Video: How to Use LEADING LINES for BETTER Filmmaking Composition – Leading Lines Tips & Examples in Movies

So photographers, cinematographers, and even painters for that matter have all faced the same challenge when it comes to creating good images, and that is how do you show a three-dimensional subject in a two-dimensional frame? Because when you add depth, it helps create a sense of place and also helps draw your audience into the frame. So let's look at how to create this depth by using leading lines in your shots.
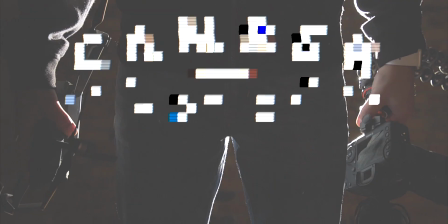Hey everyone, Camber here, showing you how to use your camera to make good videos. So if you're new, consider subscribing and also joining my private Facebook group where you can get more personalized help on your filmmaking journey. And leading lines does not mean you're going to draw lines on your frame like I did earlier.
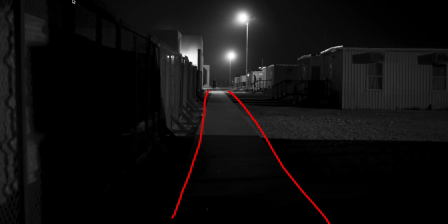Rather, it's a compositional technique of using natural or man-made lines in your frame in such a way that it guides your viewer's attention toward your subject. So let's look at some movie examples that utilize leading lines for a more interesting composition.
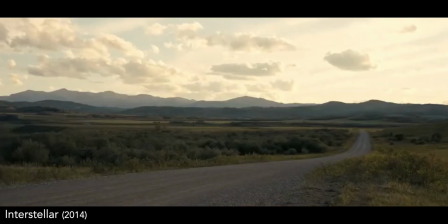So let's first look at some examples of roads.
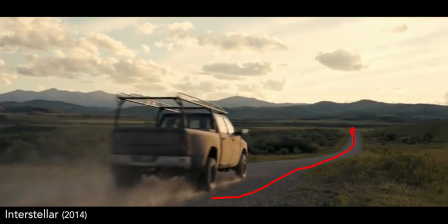And here you can see this road guides your eyes from the subject of the truck to their destination in the mountains.
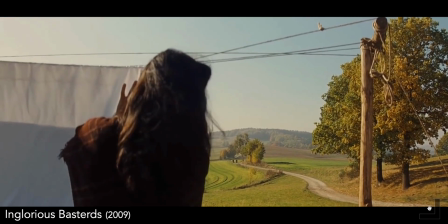Again, here we have a reveal showing a road that guides your eyes towards the vehicles that will be bringing the conflict in the scene.
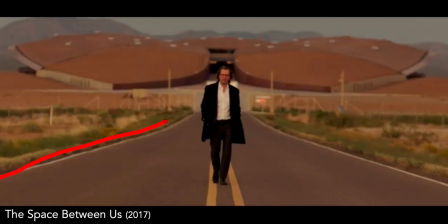And here we have the subject walking down a road, and you can see that there are a lot of lines leading towards the subject. Not only do you have the edges and the middle of the road guiding your eyes, but you also have the fence line as well as the shape of the building in the background that also points toward the subject's head.
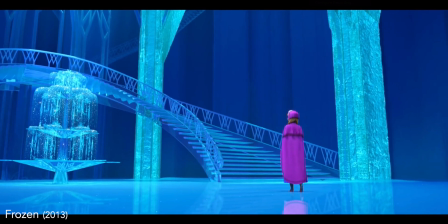Let's move on to stairs.
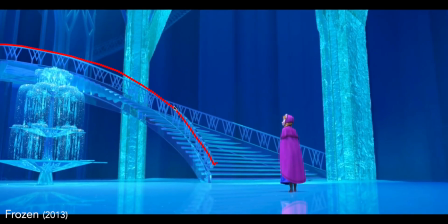Here you have a huge staircase that guides your eyes from the main subject right up to the place where she'll find her sister that she's been looking for.
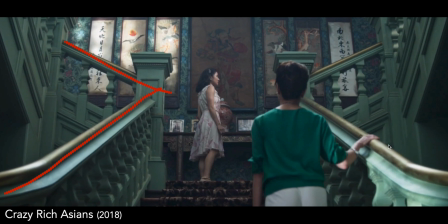And here's another staircase with multiple subjects that's framed in such a way as to point from multiple directions toward both of the subjects in the frame.
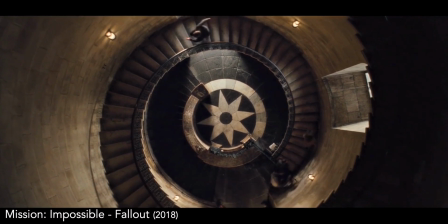And here we have a very visually interesting staircase that guides your eyes from where the chase starts to where it's going to be continuing.
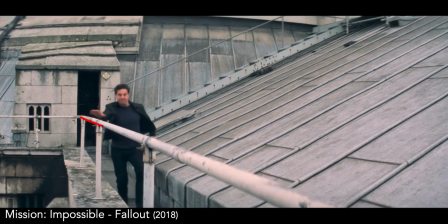And continuing that chase, you now have a railing that leads to where the subject came from, as well as another railing and stairs that point down toward the same area.
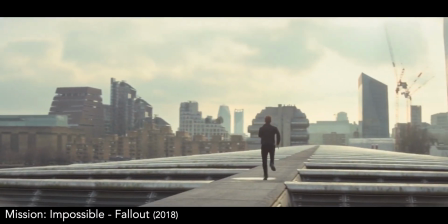And again, in the same sequence, we see this path that guides your eyes through the frame not only to the subject,
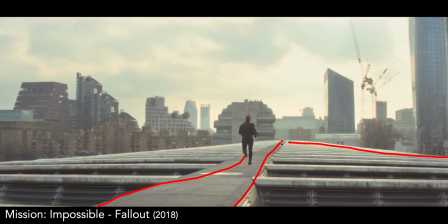but also to where he's heading in the chase.
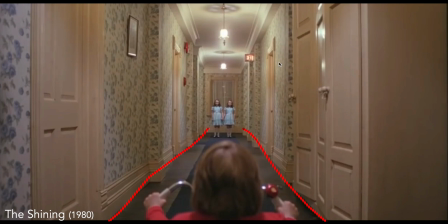Now here's an example of how you can frame a room so that both the floor and the ceiling guide your viewer's eyes toward the main subject in the frame.
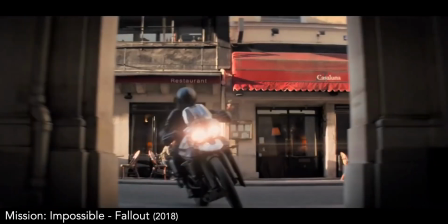And this doesn't have to just be in an indoor hallway.
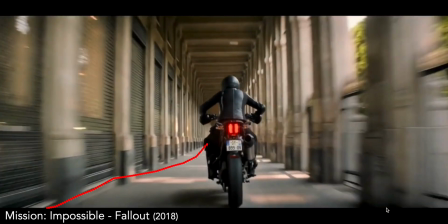If you can find any long corridor type structure, you can use that to frame your shot where the floor and ceiling both point towards your subject.
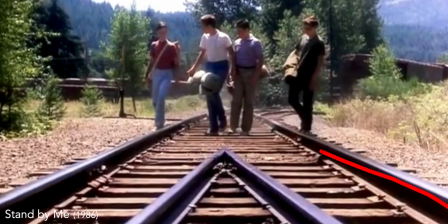And then of course there are train tracks, but in this case if you shoot from a lower wide angle, this will really help to make those lines be even more pronounced.
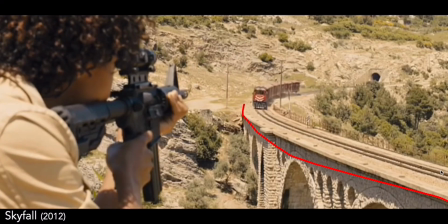And what's really cool about this shot is you not only have the bridge and the train tracks pointing toward the subject on top of the train, but you also have this gun frame so that it's pointing towards him as well. So let's take a look at some paths.
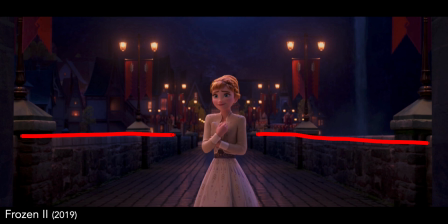It's pretty obvious here how the sides of the wall and the edges of the path on the ground are guiding us toward the subject, but what's not quite as obvious is that the lights on the street lamps are doing that as well.
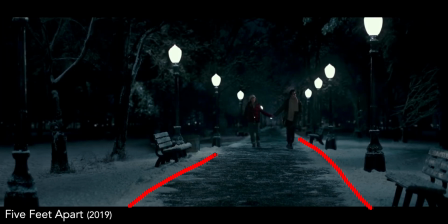And again in the similar scene, we have both the edges of the path guiding us toward this couple walking together, as well as the street lamps that point us toward them.
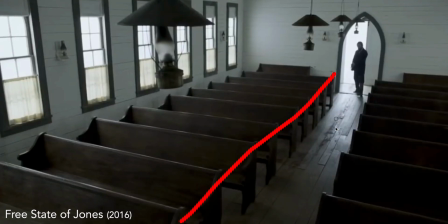In this scene we have a high angle where the pews are pointing right down toward the subject entering the church. And they do so both from the front to back and pointing from the sides. And again, what's not quite so obvious is that the hanging lamps are also forming a line pointing right towards them.
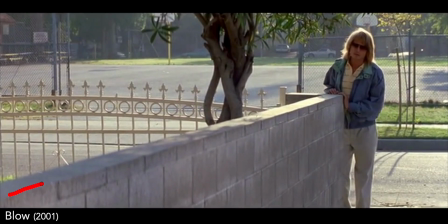Here we have a block wall and a fence pointing toward the subject from multiple directions. And we also have this background fence, sidewalk, and curb pointing towards them.
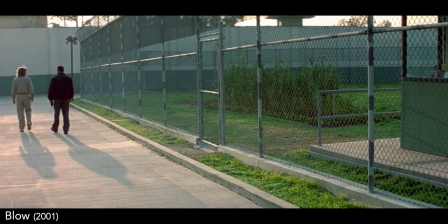And in the end scene of the same film, you have this great angle that points toward the subjects with the curb lines and the fence lines guiding us right down towards them.
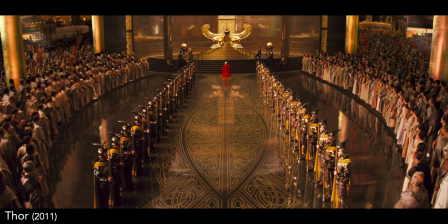And finally in Thor, you have one of my favorite uses of leading lines where we have multiple lines pointing to different subjects.